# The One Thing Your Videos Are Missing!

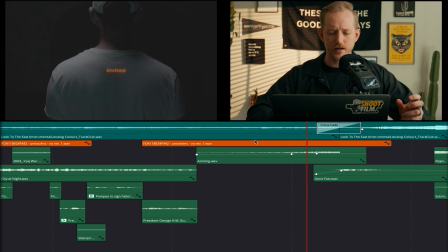517s
However, just in case anything could come through the music, I wanted to put some atmospheric noise in there. So I have this sound effect called Nowhere from Lens Distortion.
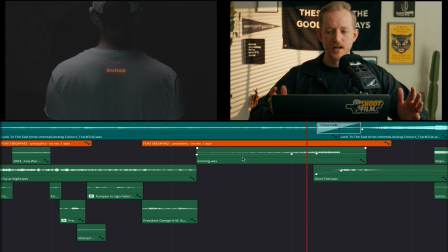531s
It's kind of like a room tone, but like the title says, it just kind of sounds like nowhere, like nothing, but it has a sound, which is kind of nice for clips like this.
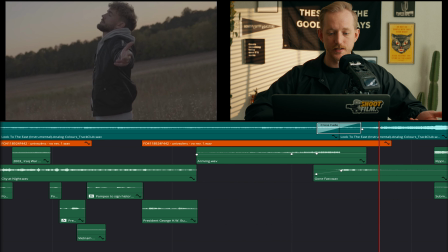543s
And then I knew that it was going to go into the clip of him falling into this wheat here, and then eventually into the water.
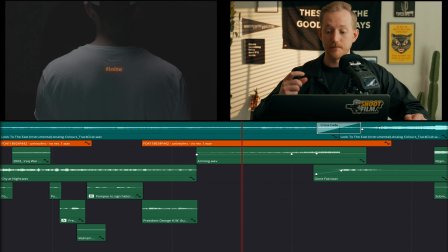551s
And I knew that moment was going to be big, especially in the music, the song. That's the climax of the song. Another thing I like to do to make my videos feel more cinematic is to put these risers in there. And risers are another one of those cinematic sound effects that aren't realistic and don't really play to anything in the clip necessarily,
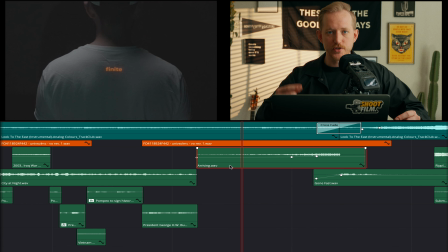570s
but they drive the energy and the flow of the video forward. And if we listen to that by itself, it just really builds up.
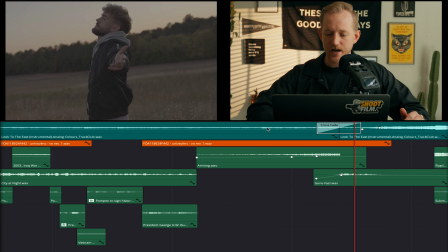580s
So we have that going into the cut, into the field,
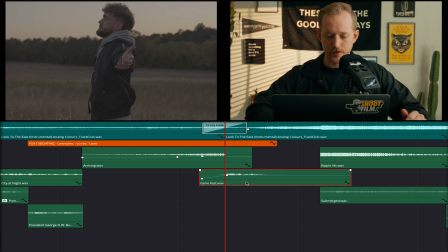584s
and then I've got this Gone Fast from Lens Distortions, and I'll play that one by itself, and it sounds like this.
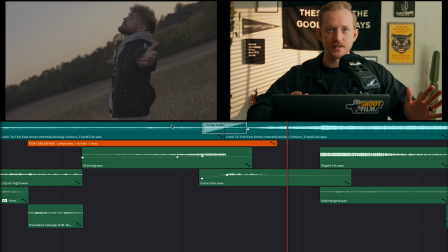593s
He speed ramps into the head back, right?
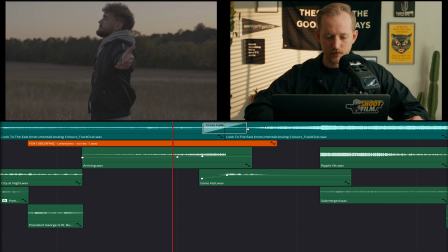596s
So with all of that together, it just sounds really impactful with the riser into that whoosh.
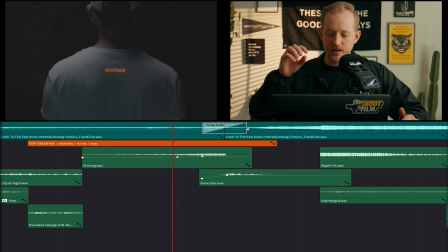604s
And then when he hits the water, we've got this ripple hit and this underwater submerged kind of sound effect, like bubbles underwater. And here's how it plays out. He goes into that, and then
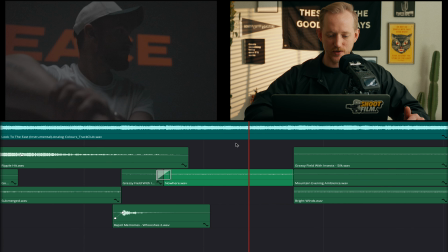620s
right back into a couple. Here's another example of that studio shot where I have nowhere, just like an atmospheric tone. You can kind of hear it. Real subtle, probably won't come through the sound mix with the music and all that. I just think it kind of helps just in case it comes through. Yeah, back in the field.
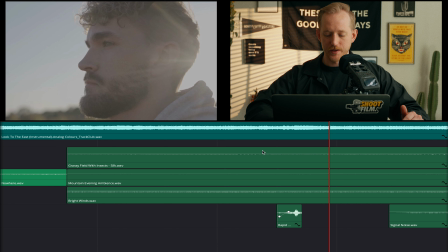642s
Speed ramp into the open eyes. I put a little sound effect here from Lens Distortions.
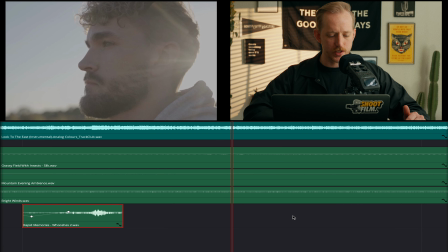647s
It's called Rapid Memories Whooshes. Just throw a whoosh in there.
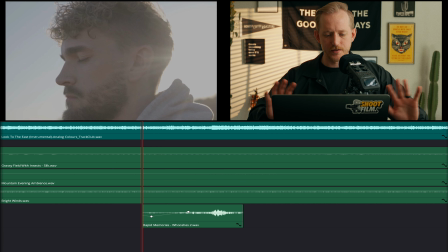652s
If you feel like it's missing something, try a couple of whooshes. Don't overdo it. Don't, it's not Sam Colder 2016, so use it sparingly, but throw some stuff in there, experiment, play around with it. So that's the breakdown of the video and kind of what I did and my thought process and the sounds I used. So hopefully that kind of helps you understand how you might want to sound design in your video. And there's just a couple things I want to go over on making the sounds
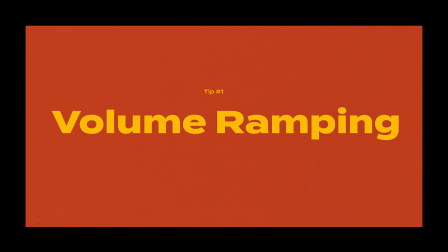682s
mix well and just sound good and not gimmicky and cheesy. So the first thing is changing the volume before at the beginning of the clip and then at the end of the clip. So if we look at Among the Clouds here,
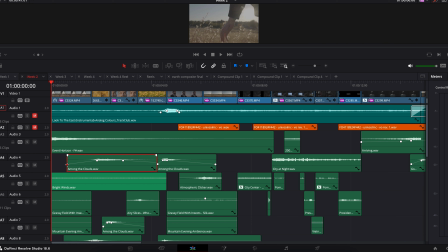695s
we see I have the audio ramped from, -67 up to -12. And -12, most of these sound effects download loud. You want to try and keep sound effects between -10 and -20 dB.
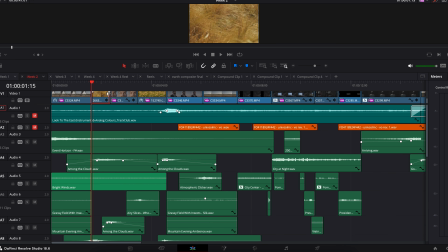714s
Among the Clouds, I want it for this clip with the grass whooshing in the wind, and I have it kind of coming in a few frames before that.
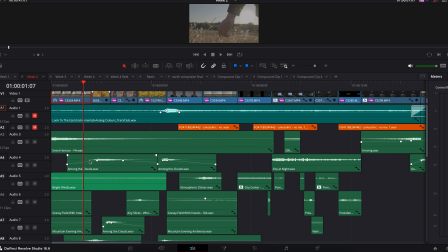727s
So you're anticipating it with your ears, and then the visual comes and it just feels like it flows so nicely into the next thing. The other thing I like to do to kind of give it more depth and not make it sound so in your face and up close when it doesn't need to be is add some reverb. There's a really good plugin, it's free, it's called Soundly Place It. I'll link it below, it's totally free, you just download it. Great resource to help things sound like it's not right in front of you or recorded, on the camera right next to it. If you want something to sound far away, like footsteps or whatever. Okay, the last thing I just want to cover is kind of simple and straightforward, but I feel like when I started out, I neglected this, is just stacking sound effects.
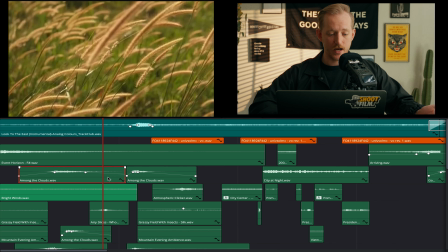771s
Like, don't just throw in like Among the Clouds here for this, whooshy grass shot.
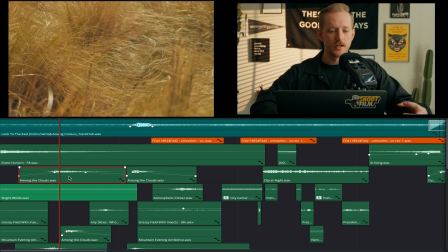779s
I do Among the Clouds for the big, bassy whoosh sound. But then underneath that, I've got also Bright Winds, which is more of a top end frequency sound that's going to really kind of pierce through those bass notes, right?
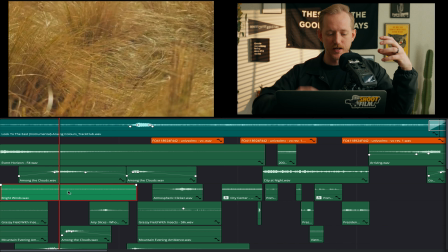796s
So now I've got this full spectrum windy sound, and together it sounds better. So check it out. I'll just solo these two. We'll do just Among the Clouds,
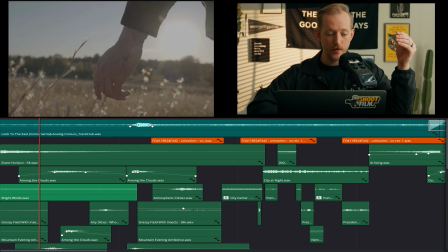809s
and then we'll do Bright Winds with it. Now watch how much better this sounds.
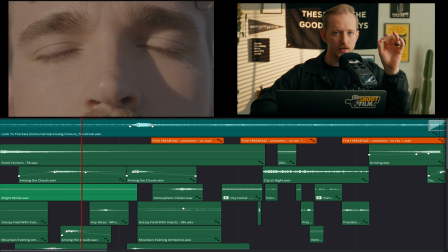818s
It's so subtle, but it helps.
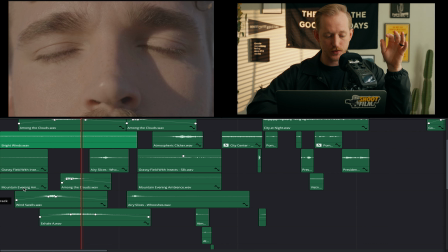821s
And then we can add this wind swells, and now hear how full this sounds. That had that really had it. So I've got my high ends with the bright winds.
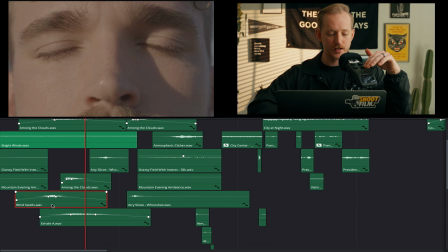835s
I've got my mids with the with the wind swells, and then I've got my low end with the Among the Clouds.
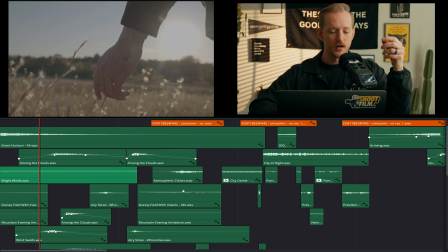842s
And now we've got 3 different kinds of wind sounds basically for this one clip right here. So don't be afraid to stack sounds. Don't be so neat with it. Have it fade off. It kind of sounds good going into the shot of the guy's face here, with that windy sound. It could still be windy, I don't know. Take it too far and then pull it back a little bit. Thanks for hanging out with me today. I hope you learned something. I hope this helped. I'd love to see what kind of sound design you guys are doing in your projects, what you're working on. So if you want to comment down below with a link or DM me on Instagram or whatever and send me what you're working on, I'd love to take a look at it. I can give you some feedback. I just love talking to you guys and seeing what you're working on. And I'm a real person, and so are you guys. So I want to talk to you, and appreciate you guys making it this far. Sorry this video kind of went long. But I think there's a lot of good information here, and I just find this so important. So I wanted to share this with you guys. Hit me with any projects or questions in the comments below, and check out the links in the description for everything I was talking about. And I'll see you guys in the next video.